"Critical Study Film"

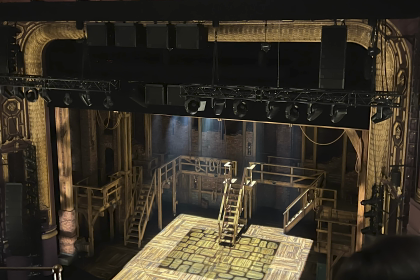[16:43]
After watching shows at the theatre such as Hamilton and Oliver Twist at Leeds Playhouse,
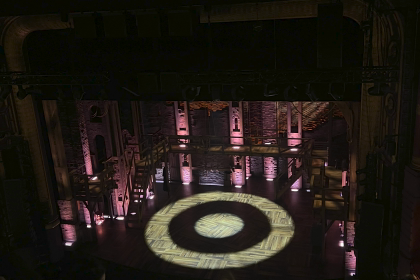[16:48]
while carrying out this work, it showed me professional avenues where my work would be well suited.
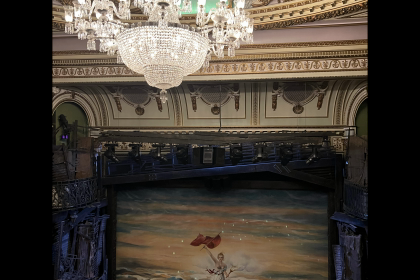[16:52]
I also saw Les Miserables in London, which then inspired me to use it as my subject matter in this module, working my lighting to dramatic theatrical scenes.
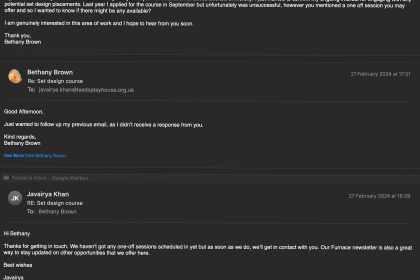[17:00]
A job role such as lighting designer would be a great path for my style of work, which has led me to email theatre companies inquiring on work experience.
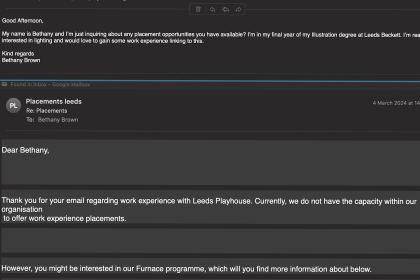[17:08]
Reaching out professionally has allowed me to develop my skills of communication through email, as well as connect with people in the industry.
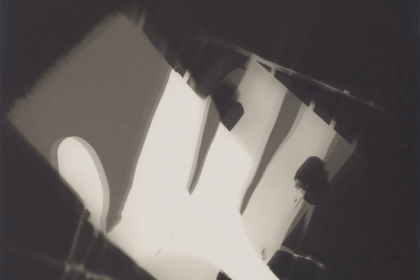[17:16]
Moholy Nagy's abstract photography influenced my experimentation with photograms and work with light.
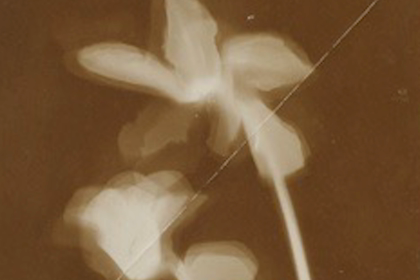[17:21]
He used domestic objects in his work with the aim of showing reality. The tone captured in the photographs presents an otherworldly atmosphere, which is best shown in the quote,
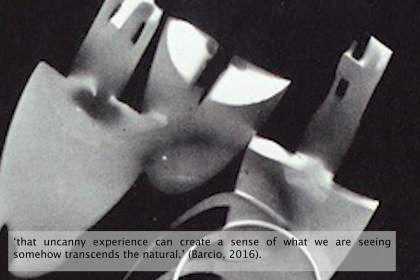[17:29]
"That uncanny experience can create a sense of what we are seeing somehow transcends the natural."
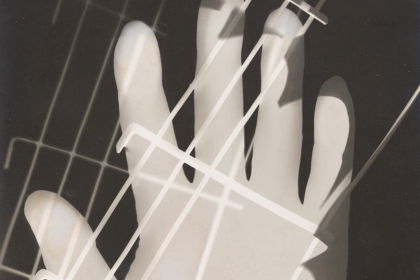[17:34]
This photogram, Moholy Nagy's, I feel challenges the natural. The hand behind the lines has connotations of imprisonment, yet some of the lines are faded into the hand, creating this feeling of breaking free, then challenging the reality.
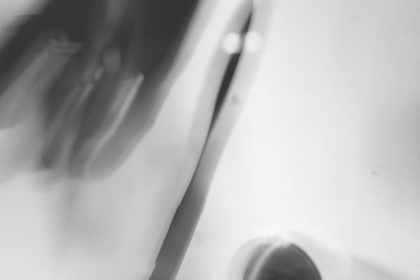[17:46]
The use of hands I also included in my own work when I experimented with the overhead projector.
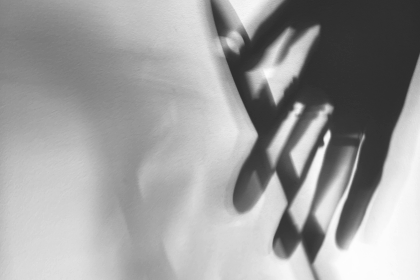[17:51]
The subject matter of a hand to me has connotations of control, but when presented flat and relaxed, I feel it gives an atmosphere of calm and openness.
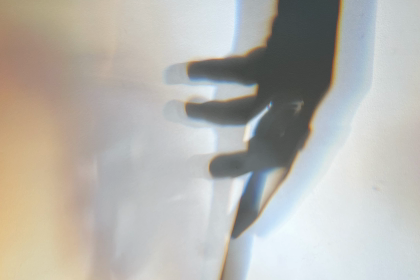[17:59]
My hand was also holding a paintbrush to highlight art and the making of a piece.
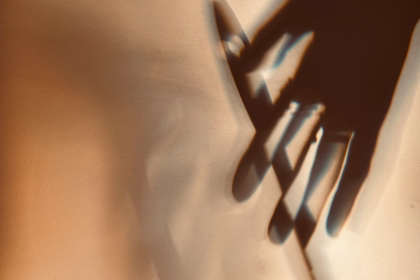[18:04]
I feel this image worked well because of the strange shifting light, which shows an otherworldly energy.
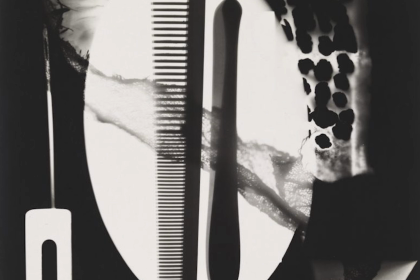[18:11]
The artist Man Ray also links to my work of photograms as well as experimentation with light. His work with multiple mediums is shown from the reflection, "There is no competition involved.
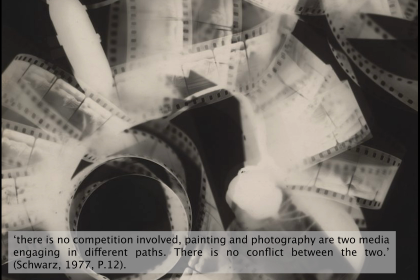[18:20]
Painting and photography are two media engaging in different paths. There is no conflict between the two."
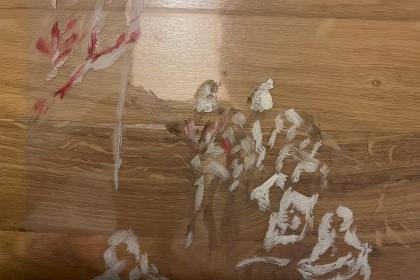[18:25]
His experimentation led him from one path to the next, and when looking at my own work, I have done similar while combining all these different paths.
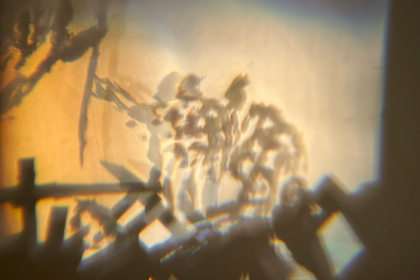[18:32]
For example, my combination of paint with light and photography. Man Ray's rayographs show movement in a still image with its black and white tones.
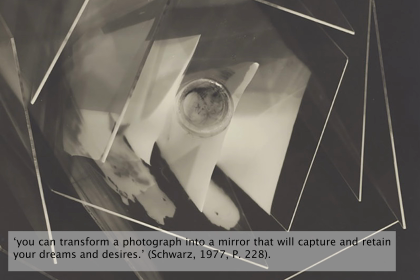[18:39]
His intention with mood to the image can be seen in this quote, "You can transform a photograph into a mirror that will capture and retain your dreams and desires."
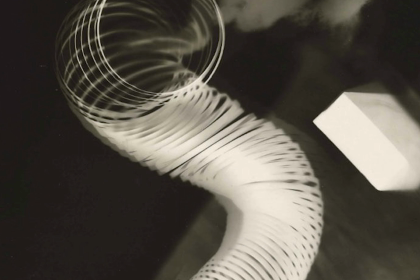[18:47]
In this image, there is a sense of the objects falling through space. The varying tones add movement to the still image. The object of a spring has connotations of being wound up and tight, however, when shown through the style of a photogram, this is completely altered.
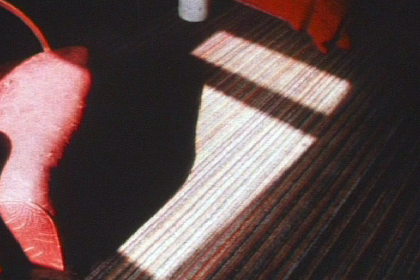[19:04]
Looking at light in motion and its representation for uses in the media, I watched the short film Leading Light by John Smith.
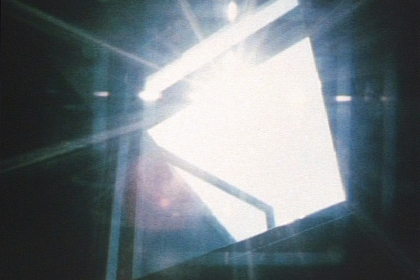[19:10]
When viewing the footage, I found the perspective was also manipulated through the lens of the camera, as it showed the audience specific sections of the room.
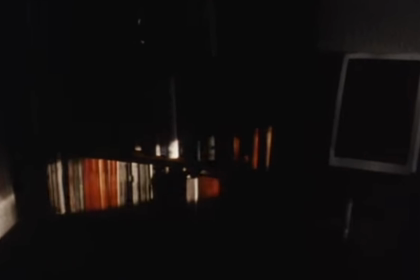[19:16]
The video follows the light, but also seems to seek it out, which is shown from the window shot framing the light source.
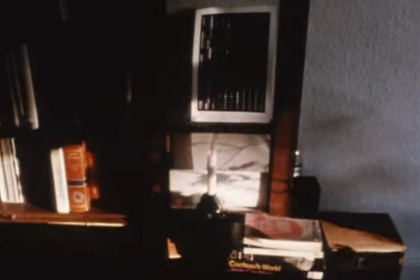[19:22]
Through the movement of light, the viewer is shown the passing of time, which adds visual narrative to the footage.
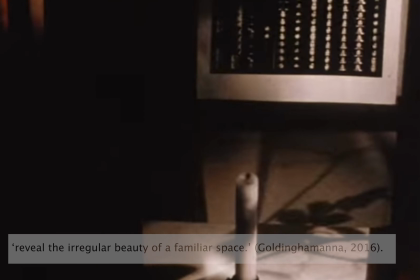[19:27]
After researching the film, I realised that the purpose of the film was to allow the camera's lens to reveal the irregular beauty of a familiar space.
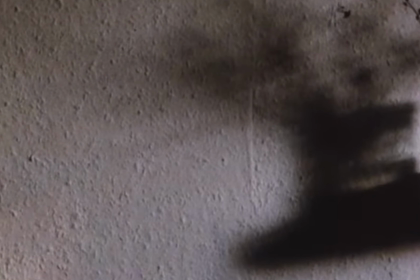[19:34]
This is portrayed in the film through the shots and slow timing for which the subject matter is exposed to the viewer.
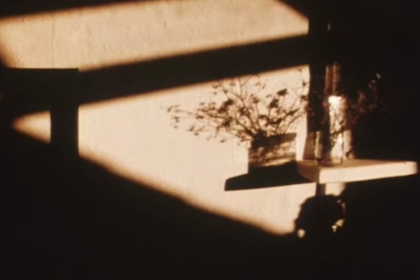[19:40]
With the short use of sound in the footage, I also feel that the video holds the viewer's attention as they wait for what may come next.
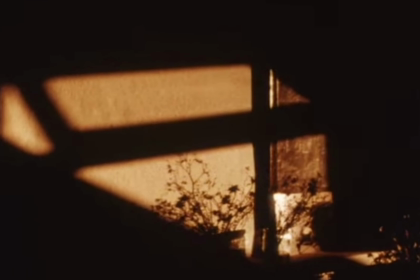[19:46]
This anticipation, I believe, allows the viewer to slow down and be present.
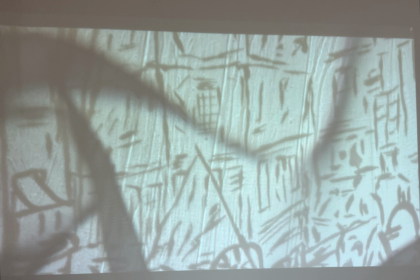[19:53]
Developing my own work further, I experimented with animation, which I projected onto a white walled space.
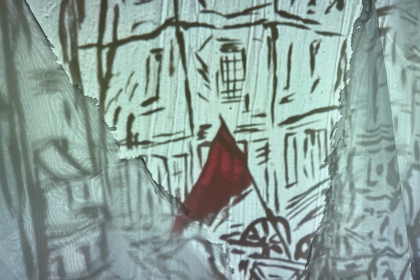[19:57]
I combined images of my shadows with the stop motion app, using my acetate paintings which had been created from natural light and the overhead projector.
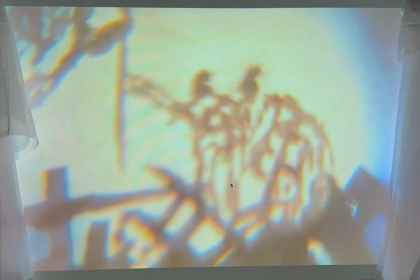[20:04]
This process then allowed the blend of old technology with the new, combining the results of two different projectors.
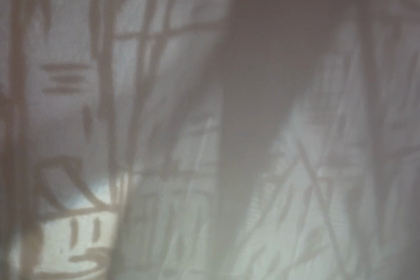[20:09]
The results created harsh lighting, which I feel was softened through the movement of being in animation.
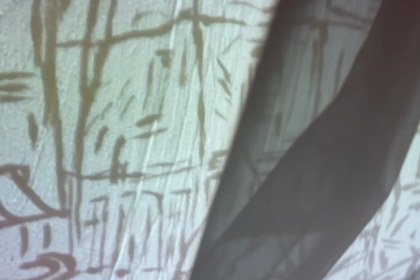[20:14]
The aspect I felt that was missing from this process was texture and depth, which is why I included the voil over the light source.
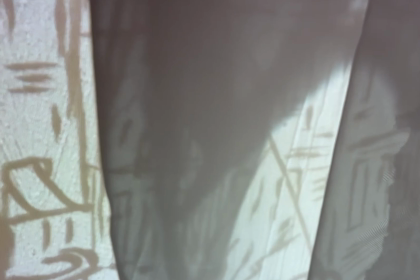[20:20]
The material added another layer of movement and created a more engaging scene for the viewer. I also had the voil as curtains to create the impression of a production-like appearance,
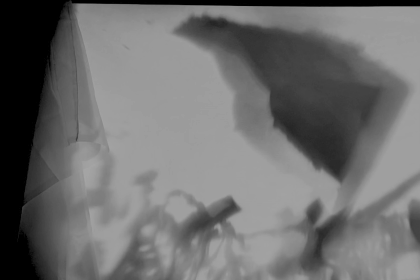[20:28]
reflecting my aspirations of my style to work in a professional setting such as film or theatre.
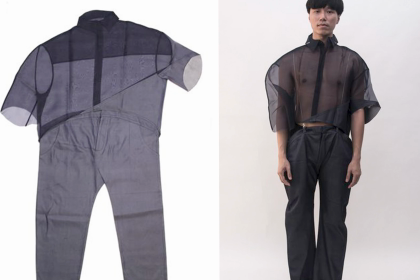[20:36]
Artist Inu Badich produced a line of clothing inspired by shadows. The pieces were created from the outline of a person's shadow, before then seeing how the shape would hold when modelled.
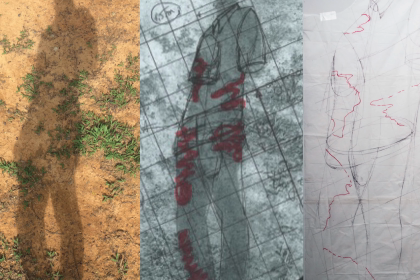[20:45]
What I found interesting from Inu's work was how he mentioned, shadow wear is a critique to the notion of perfection.